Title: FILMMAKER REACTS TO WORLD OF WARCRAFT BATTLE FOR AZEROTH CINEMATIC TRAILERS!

And because this is quite long, I would like to focus more on the fight scenes, because they had some of the most creative kind of like transitions.
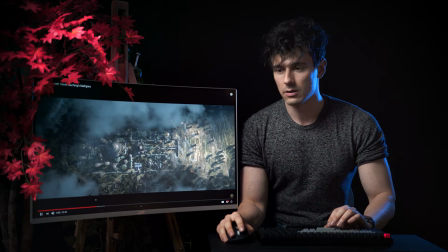(21:03)
So we start with the battlefield. I love bird's eye view. It gives us a very strategic overview of what is happening, and we can see the kingdom and the fighting that they're trying to take down the wall and things like that.
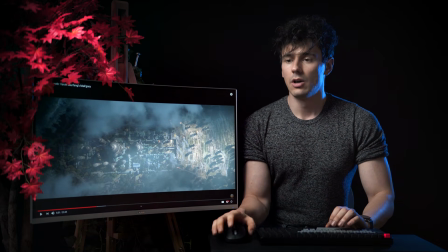(21:15)
So that is super cool. And I like the use of the clouds here.
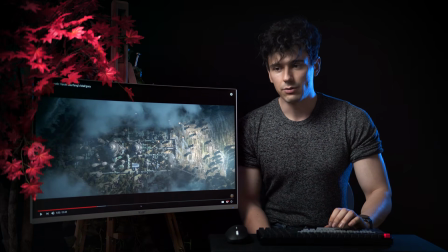(21:22)
You can definitely do some CGI clouds, and just like if you have a cool drone shot and you want to flare it up a bit to get dynamic, you can put some clouds, like 2D assets,
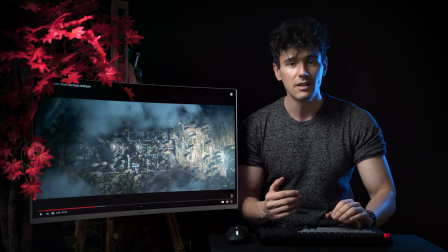(21:32)
since the perspective doesn't change, and just like animate them based on the movement. That would be pretty cool, actually.
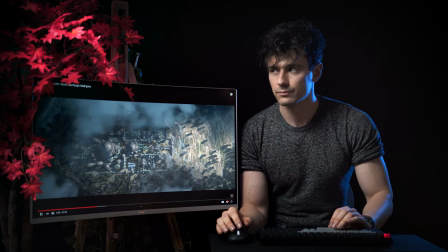(21:39) Ours is a cycle of hatred.
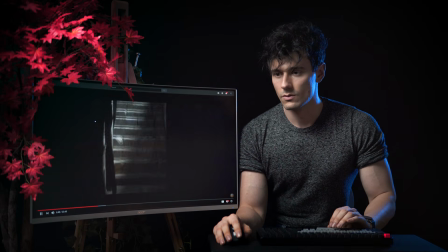(21:44) Alliances forged and broken.
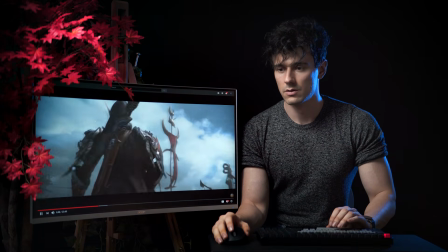(21:49) We paid the price for sharing in this world, Awesome. and we have forgotten.
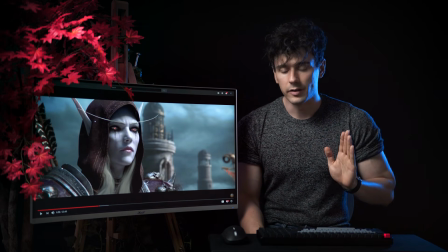(21:56)
So by having the camera go through space and then the character moving in front of it, then we see kind of what the character sees,
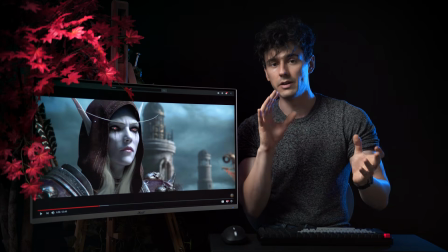(22:04)
but then we transition in front of them to have a character reveal in terms of the face and how they're reacting to the scene that they see.
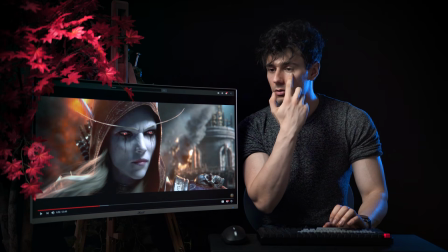(22:10) What makes us strong?
The eyes are sick. I love how, I mean, you would do the darkness with makeup.
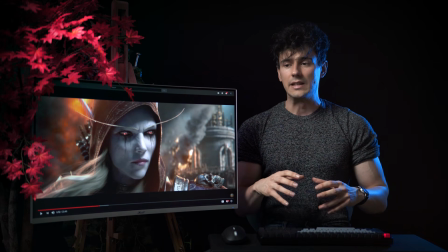(22:18)
That wouldn't be too hard. We kind of tried to do something similar with God of War Rise of the Sun short film,
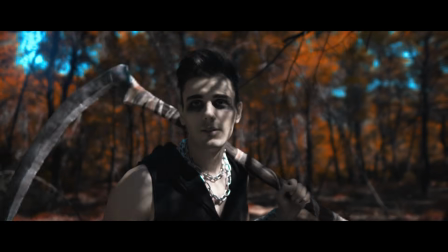(22:26)
when my character had the darkened eyes, but that one is way cooler.
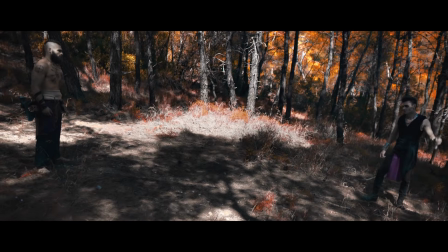(22:31)
I wish we've done that one. And the eyes are super cool.
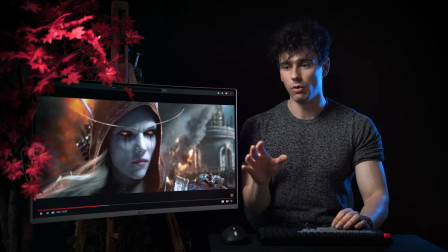(22:34)
We've done a ton of eye effects within After Effects, guys, so even though this is CG, obviously you can pull a lot of these effects.
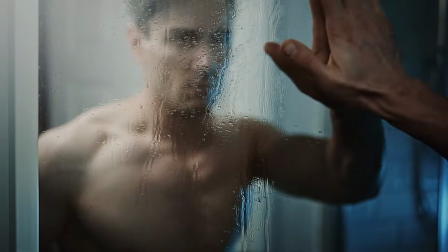(22:42)
The only thing to keep in mind, as you guys saw in the tutorials, whether it was Tokyo Ghoul or the Naruto effects or anything of the rest,
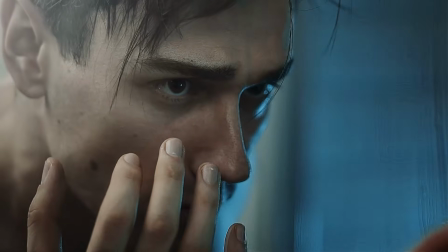(22:49)
is you need the camera to be able to capture quality in terms of the eyes.
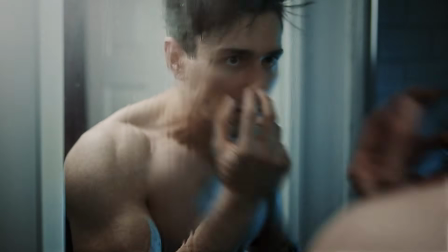(22:55)
Because if you underexpose and someone has dark eyes, like I do for example, there's not going to be much there to play around in post.
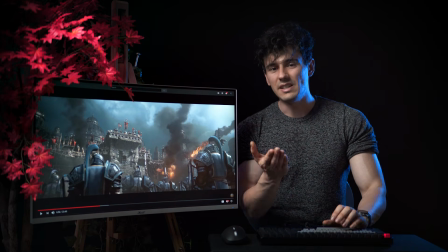(23:05)
Nice. Now we cut to what C sees, which is super cool as well.
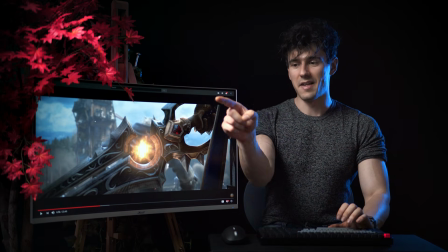(23:11)
I love that.
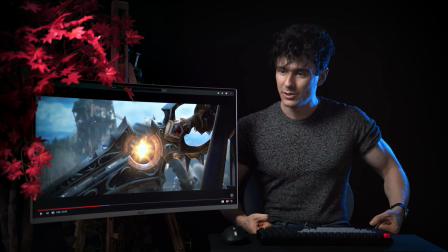(23:12)
And oh man, at the end, how did the sword break in two, since it doesn't seem to be connected on the other edge?
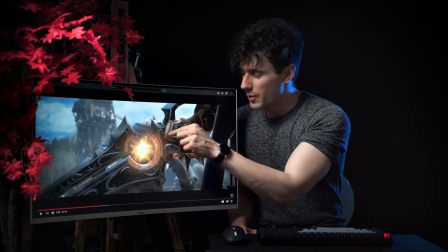(23:21)
You know what I mean? But I love this.
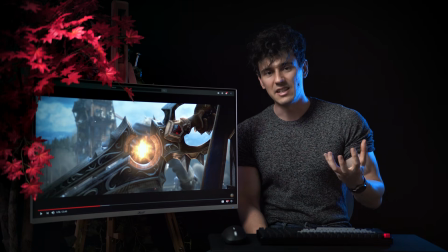(23:23)
Actually, in the Creatrix store, guys, you can get an awesome fantasy orb assets, which are 5k and they're like the best. I'll have the link in the description, but the cool thing is I've done the cool Dragon Ball
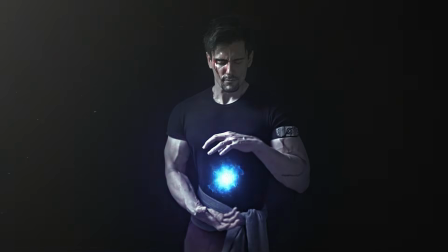(23:37)
energy orb tutorial that you guys may have seen in the promos.
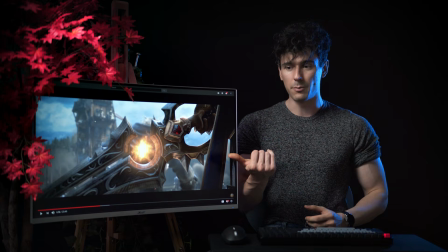(23:41)
So if you want to pull this off, let's say you had a prop and you had a cool sword with a circle,
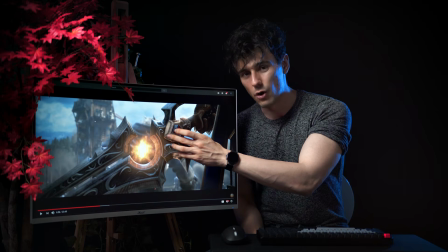(23:46)
you can easily compose those orb assets and have it look super awesome,
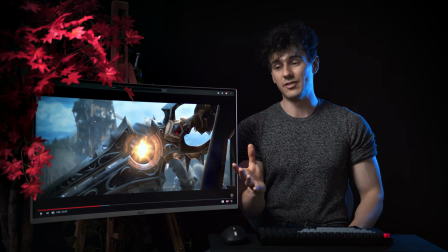(23:52)
just like this one. Pretty straightforward, actually. So I love seeing this. When I saw it, that's the first thing that came to my mind. Ooh, I should make a short sword and have the orbs composed in them, because that is sick.
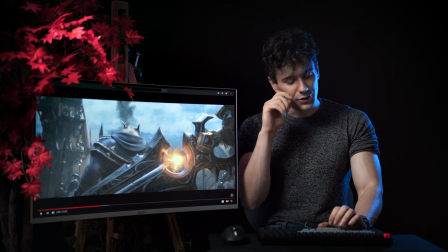(24:07)
So here we are introduced to a very cool weapon, obviously.
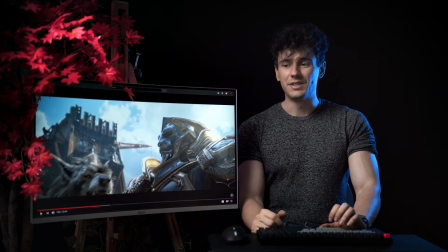(24:12)
And as it turns around, We have her. we see one of the main characters, as it's gonna be revealed later.
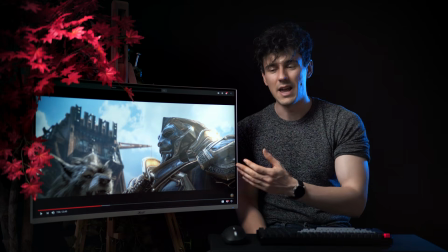(24:20)
And again, having the camera point upwards gives him strength, dominance, kind of things like that.
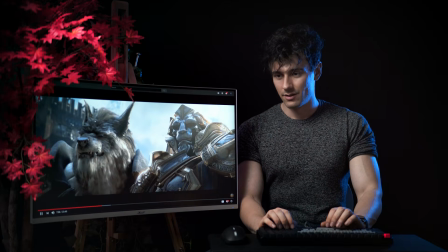(24:27) Cornered.
So now we know the opposition.
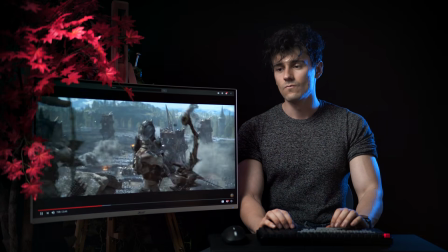(24:32)
We have the king type character and the dark elf fighting. Some pretty freaking cool warfare things going on.
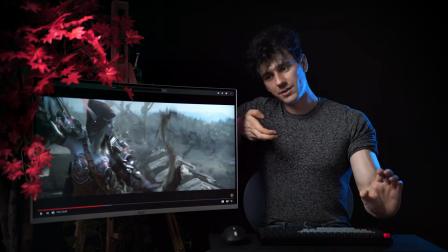(24:41) Firing!
I love this. How she pulls arrow and then the darkness goes with it.
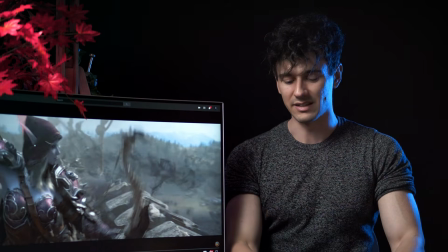(24:47)
That is
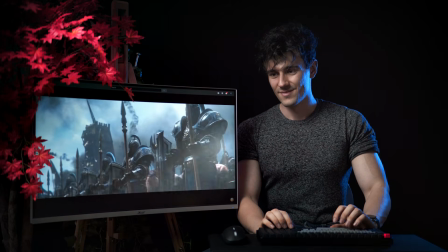(24:52)
I love that you have all the
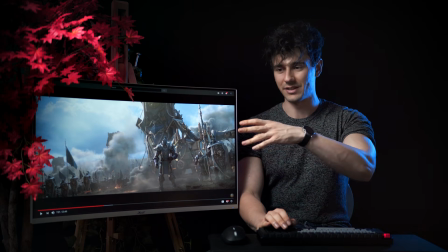(24:58)
different kind of like elves, orcs, humans. That is super cool.